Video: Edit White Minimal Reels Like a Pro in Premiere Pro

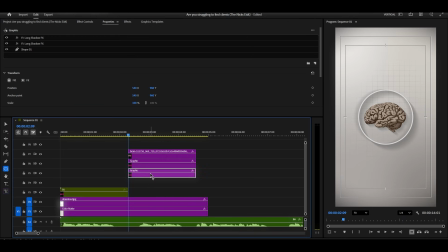(12:47)
Now I'm duplicating this rounded shape. I'm holding Alt and dragging to create a duplicate.
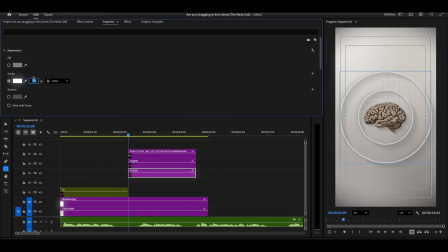On this duplicate, I'm turning off the shadows and changing the color to something different.
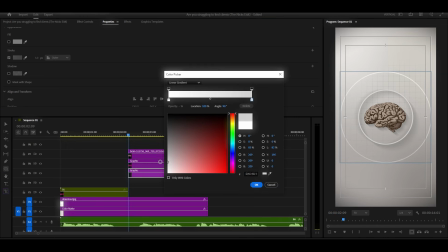(13:21)
You can see what color I'm choosing right here.
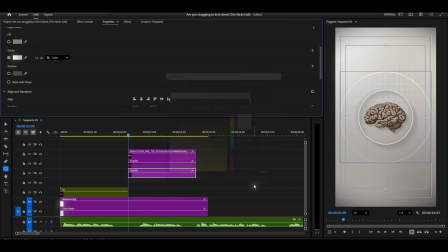Now in the effect controls, I'm turning on the scale keyframe and the opacity keyframe for this shape.
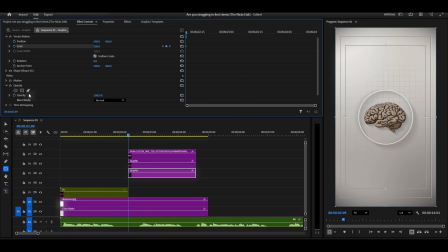(13:43)
I'm clicking both stopwatch icons. Now I'm moving forward in the timeline, and I'm increasing the scale, making it grow larger. At the same time, I'm slightly decreasing the opacity so it fades as it grows.
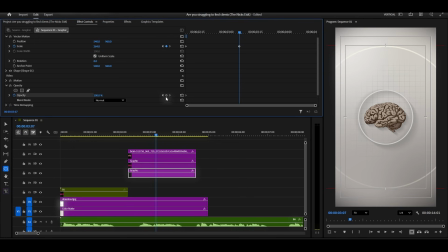Now I'm selecting all the keyframes, right-clicking, and choosing Ease In and Ease Out.
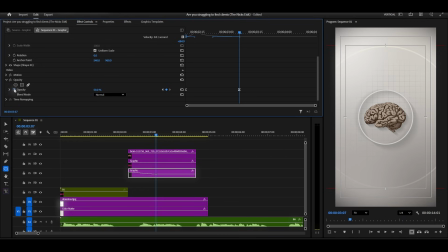(14:21)
And once again, I'm adjusting the graph to make the animation super smooth. I'm creating this nice curve so the animation feels natural and professional.
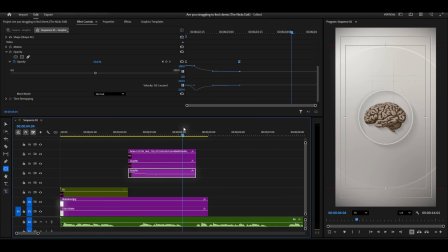Now I'm adding a simple drop shadow to this shape as well. This creates more depth and makes everything feel more three-dimensional.
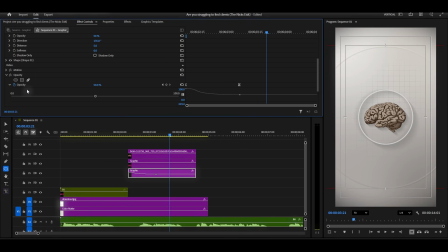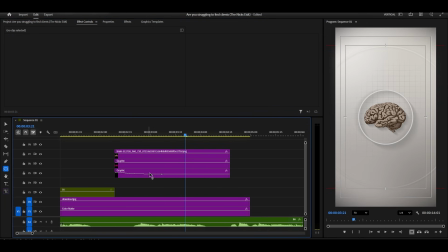(15:12)
Perfect. Now I'm copying this rounded shape 2 more times.
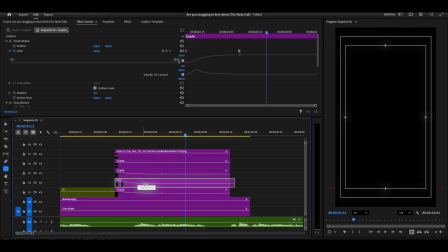(15:17)
I'm positioning them all in the same center point, but I'm decreasing each circle's size,
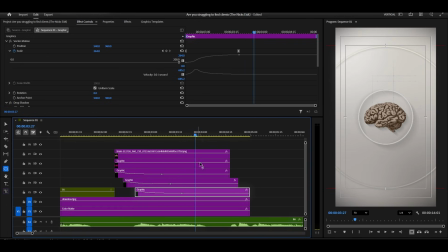(15:22)
so we have 3 circles: small, medium, and large. And they're going to scale up 1 by 1 in sequence. This is going to look amazing, like a ripple effect.
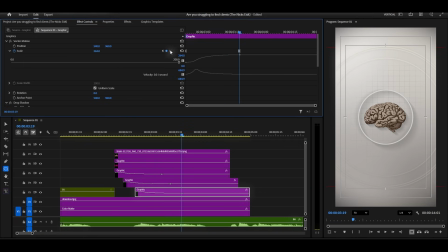(15:37)
Now I'm adjusting the keyframes for each circle, staggering them so they animate one after another. I'm making sure the timing looks smooth and the animation flows nicely.
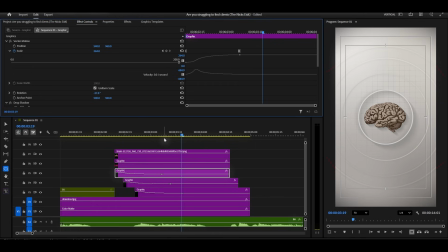First, change your mindset.
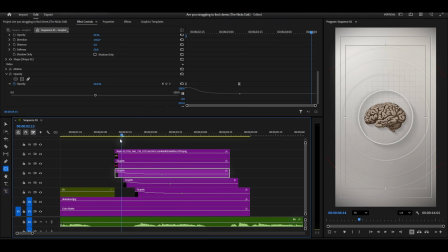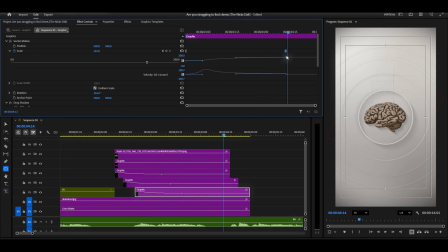First, change your mindset.
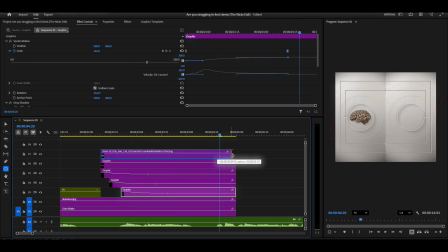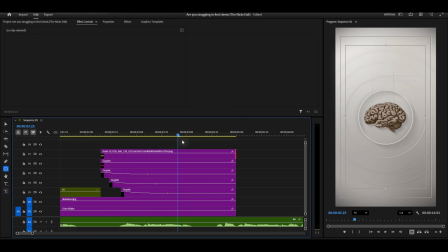(16:48)
When I'm happy with how the animation looks, and yes, this is looking really good, I'm selecting all the layers and nesting them together.